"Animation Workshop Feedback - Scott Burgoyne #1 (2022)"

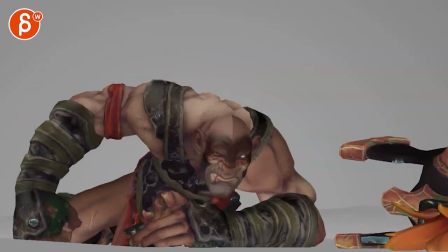[0:03]
All righty, let's play this in full.
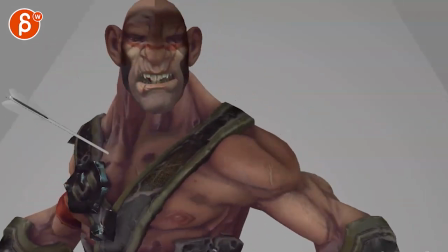[0:09]
And getting there. All right, cool.
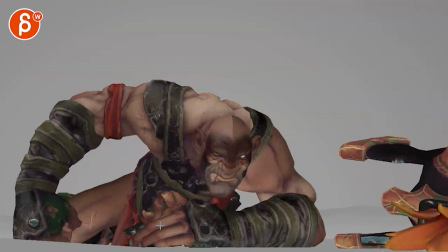[0:12]
Now, my first question here when I'm watching this is, I don't know what this is. Let's see, and then it disappears. So, I'm not sure you need it.
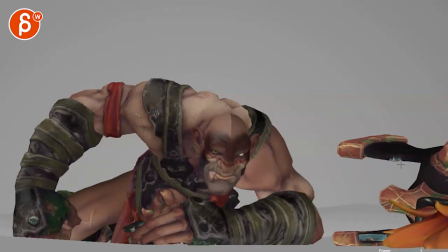[0:26]
You know, is it part of something that he was just fighting? but uh but then it's not it's not moving i really don't quite know what that is where is it part of his armor is the weapon that he has
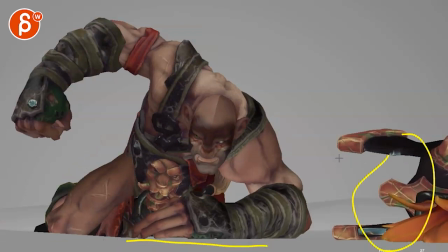[0:40]
because it's given everything is gray this has color there's an importance to both of them but if you just wanted the foreground element it'll be something gray as well that you can put in some branches or rocks whatever
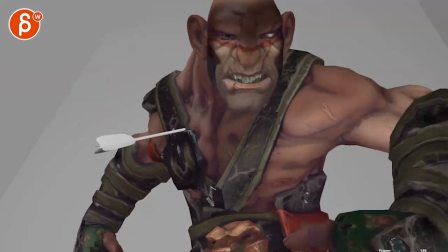[0:51]
you have to give this some you know some parallax or some layering depth there
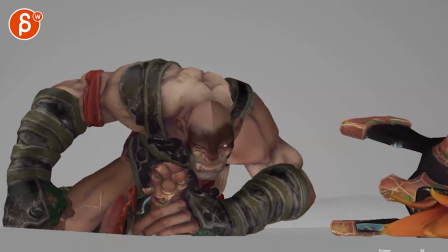[0:56]
so i'm just not quite sure i mean it is moving after his punch
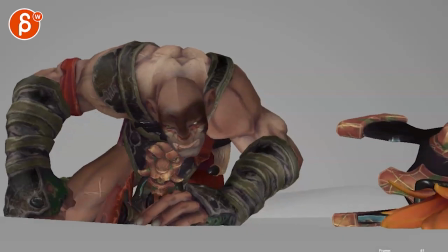[1:01]
too so it can't be that heavy but anyway that's the question for you curious
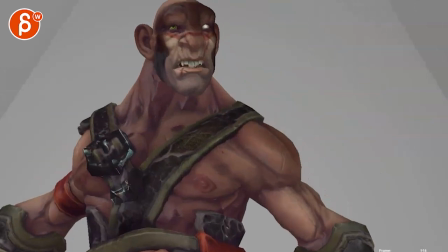[1:06]
what that is the other thing is i'm not sure if you need that camera
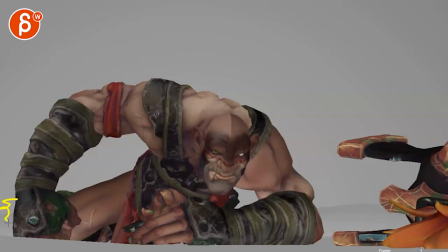[1:12]
move we are already at the very beginning very edgy i'm
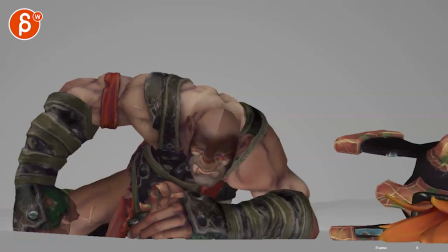[1:17]
gonna bring this in a bit more even so we're very close here very close here and then as we progress It's okay to break frame.
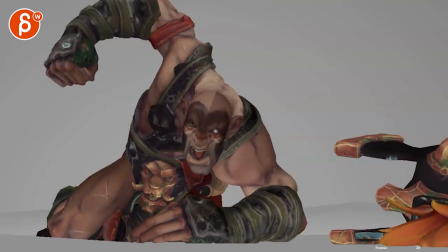[1:27]
and it gives it even a bigger sense of scale because he is breaking frame but
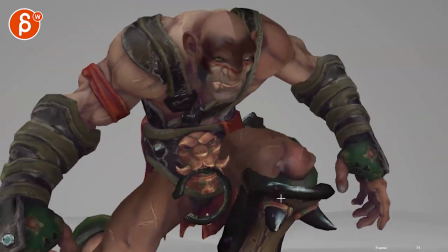[1:33]
there seems to be with that translate and going up here again we're starting to really cut things off a lot
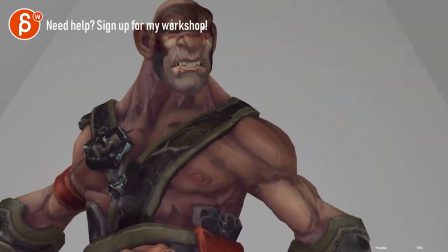[1:40]
he's very high up there and then just when it got a bit more breathing room we're back
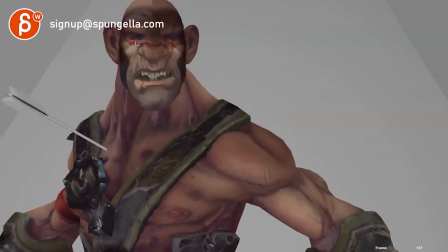[1:46]
to just cutting just the top part there and
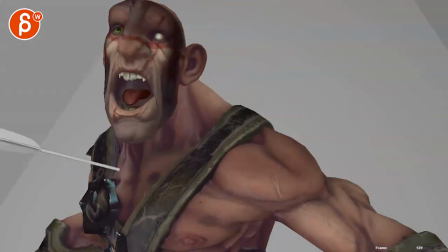[1:51]
even this here it gets a bit like that's it feels like there's a sudden move to re-accentuate the
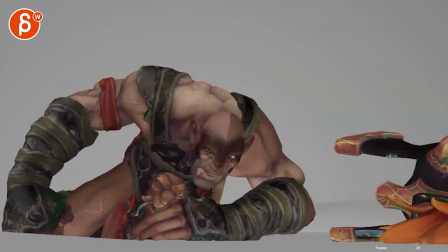[1:59]
the roar and the camera goes back. I'm generally not a mass effect of translates in cameras for quick things like that just because it goes a bit all over the place.
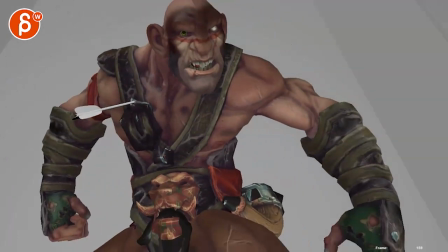[2:07]
At least you have this that gives us some form of orientation but sometimes it's a bit of a weird mix between well is
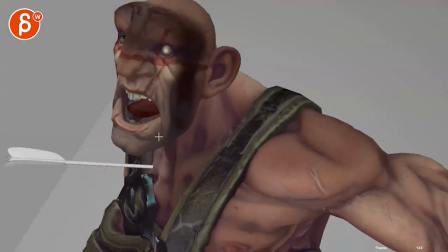[2:16]
the character moving or it says now you know how far is the character moving forward or is that the camera what I would do was we can always add camera stuff later.
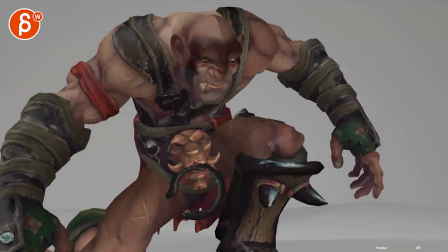[2:24]
I would probably just leave the camera here don't do any translates and just tilt up just so we can kind of concentrate on the animation
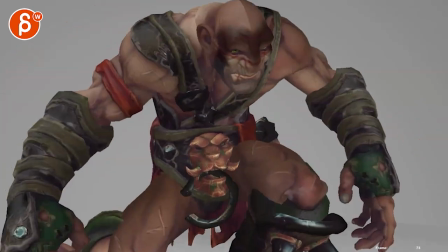[2:33]
and then i mean it might expose more here which you know maybe don't worry about animating it too much in terms of knee pops and stuff because we
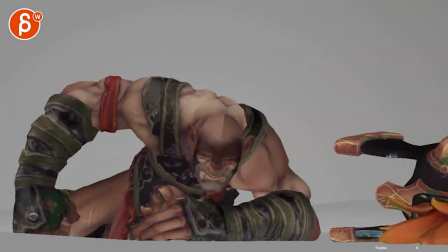[2:42]
are going to get closer but i'm just curious what you think in terms of let's just concentrate on the animation
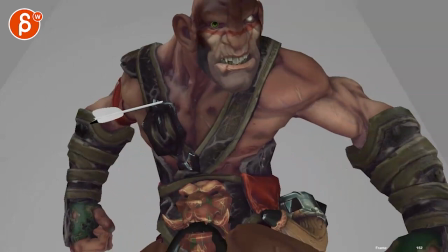[2:47]
and then see what what we can do and you can tell me what you would like to accentuate with the camera like why is the camera there is it just for interest is
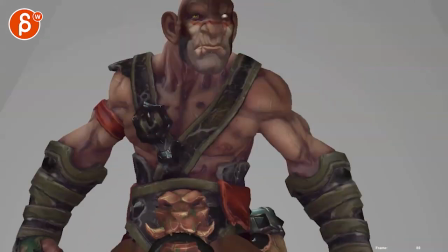[2:55]
it to give you some life stuff like that in
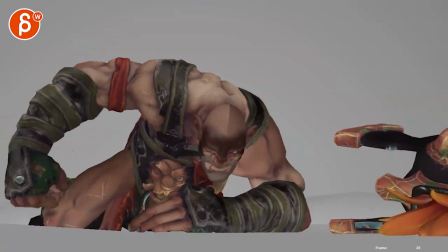[3:00]
terms of the animation you're mentioning here it's basically
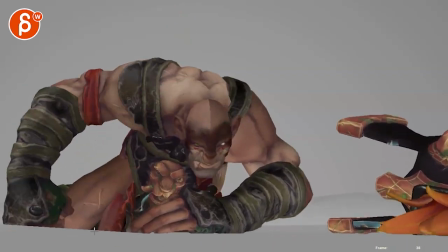[3:05]
the general idea is getting up and he's doing something okay
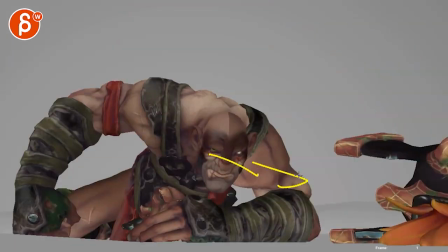[3:12]
so when I'm looking at this animation wise definitely a focus this way this is a bit in between of is that like a camera uh camera shake a head shake of ah no or
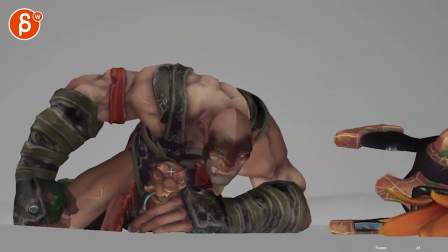[3:27]
it's just just him moving left and right almost maybe anticipating this it's to me a bit in between
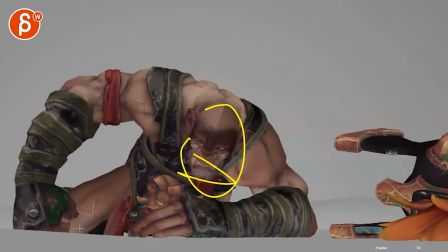[3:34]
so i would kind of look at is that maybe you want to push this into like a shake shaking off what just happened or making it an actual head shake in terms of him thinking no no no you're not gonna do this to me again and then getting up just throwing out some
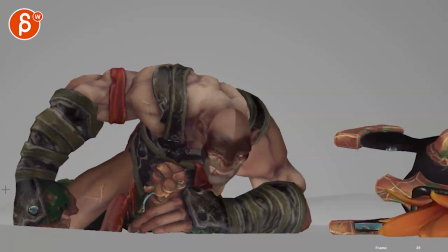[3:52]
thoughts technically careful as you move forward to when you have so much elbow movement do not cut this so cleanly here you can see how much this is not moving so it's an IK arm and hand on the ground same thing here you got stuff moving down here so you would have a
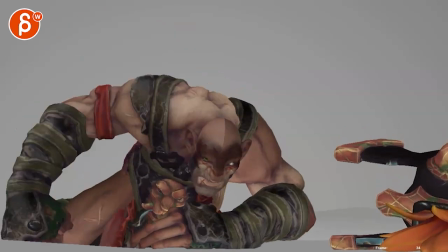[4:09]
bit of a roll on that wrist and
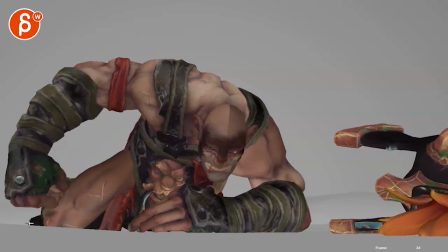[4:13]
then this is a bit two together like this and this movement i will separate
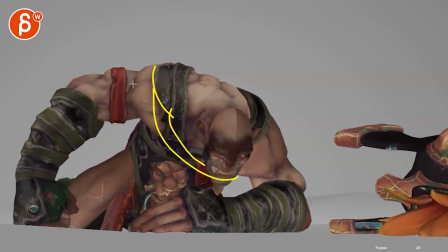[4:21]
that a bit more it could be a bit more even leading a bit more with the chest and shoulder and then the arm i mean you can also completely lead with this but i would separate a bit more so it's not so this moves this moves at the same time this
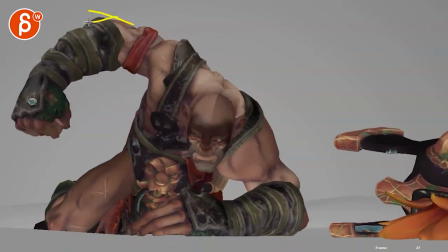[4:36]
hits a bit of a harsh stop there and you can imagine you could see the top people i can even track
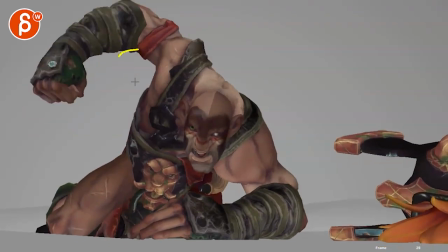[4:41]
this side here just suddenly goes down so i would ease into
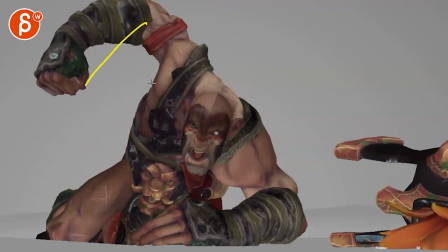[4:46]
this a bit more just because it's it's a stronger force this way and then you have a bit of a hole and bam to smack back down there
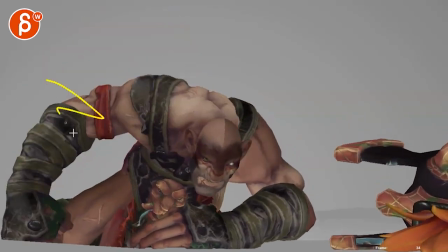[4:54]
on that smack you could have a bit of a elbow shake maybe a little bit
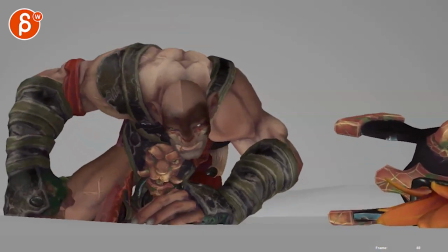[4:59]
of a shoulder shake it just seems very separate as
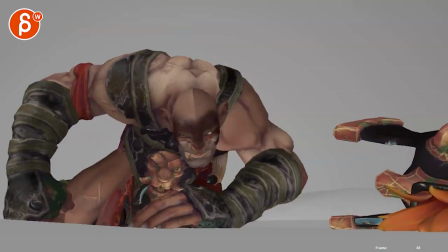[5:04]
in i see that the chest is moving but when this moves up and down there's not a lot of force to it that's why i would lead with
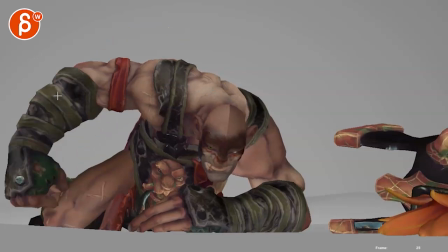[5:12]
the chest and the shoulder it's almost like you have this going first shape-wise then the arm comes up then you ease in and all
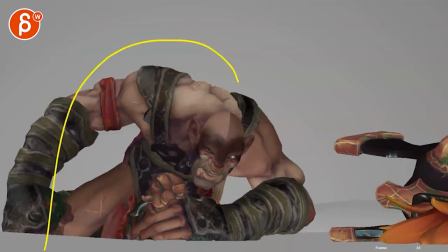[5:20]
of this eases in and then again you lead with the chest and the shoulder and then then the arm comes in and then when this boom a
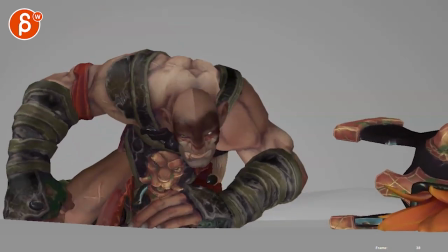[5:29]
bit of a shake here here and a bit of a down on the head it just seems a bit light and then watch out after the
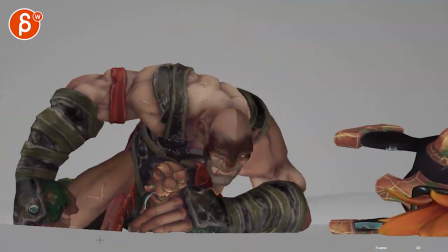[5:37]
hit we get immediately up so it's the question is is that a
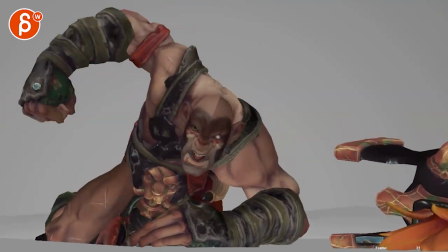[5:42]
stomp a stomp like a punch of frustration is it to psych
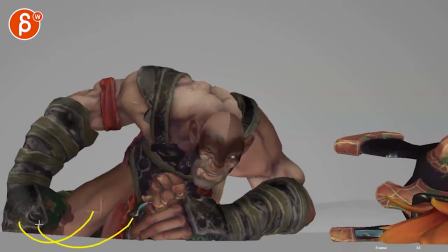[5:48]
him up again is it to magical shockwave something away
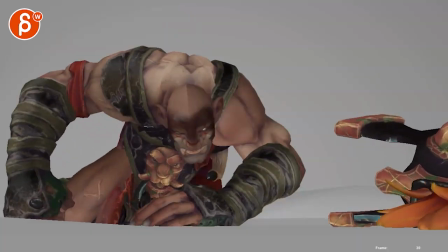[5:53]
is it you know like they're i would think in terms of how we're supposed to feel about this i
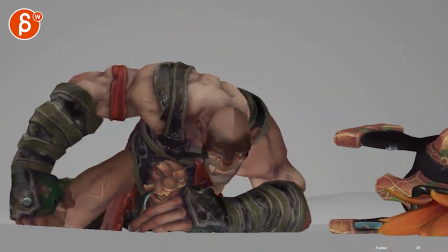[5:58]
feel like it's just movement movement up so maybe he's like I not again right enough and then you would have a bit of a
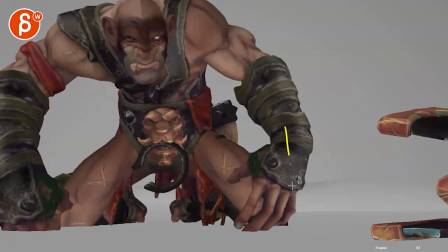[6:05]
moment and then he shifts the way or a bit more I think it's up there it's
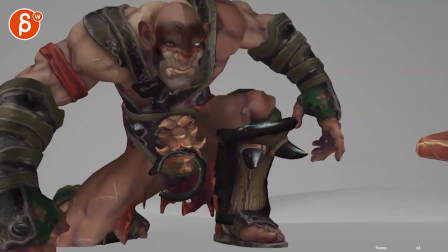[6:13]
a bit I'm moving over them you're almost a bit to center I would lean a bit more you know I have a bill was a nicer silhouette where this opens up a bit
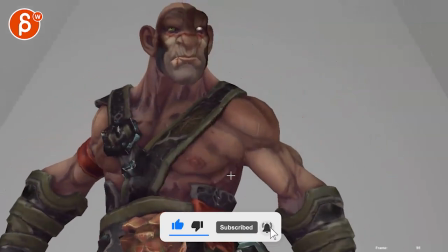[6:22]
it's out and then I lean over this way it just feels a bit light and
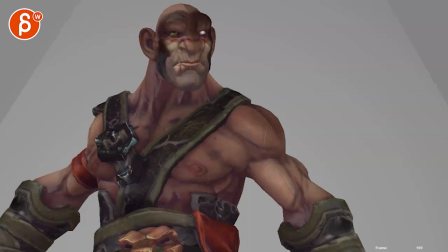[6:30]
then here he comes to a stop it goes and stop like it's a bit of a simple mouth open chest moves cool right though i like all that stuff there makes me want to animate that guy too but like what is this is he getting ready does he want to be intimidating does
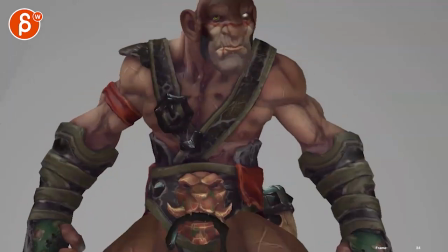[6:47]
he have second thoughts i would think in terms of how we're supposed to feel about this this to me she feels more like up exhale and then that's it and
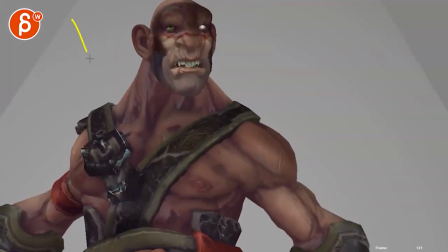[6:59]
i think this you could play up a bit more where like this is going to be fairly painful And I know there might be a bit of a, you know, a shock push. That's why he moves over. But it could also be something where there is movement in the body because the arrow is pushing the body a bit this way, right?
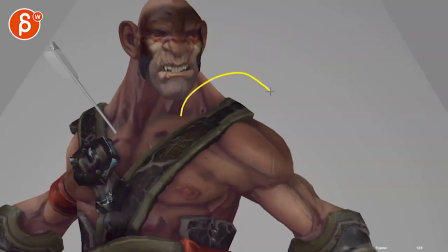[7:17]
But then you have a, like a shoulder cringe up less here because of the pain.
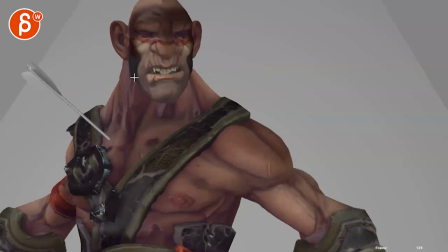[7:23]
Elbows go in, head immediately turning towards this. Like, oh, what is this?
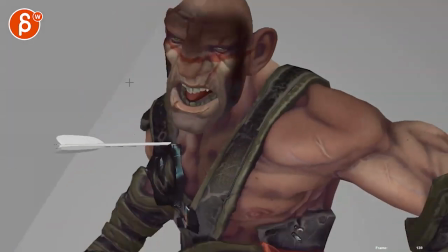[7:29]
And then head up into that.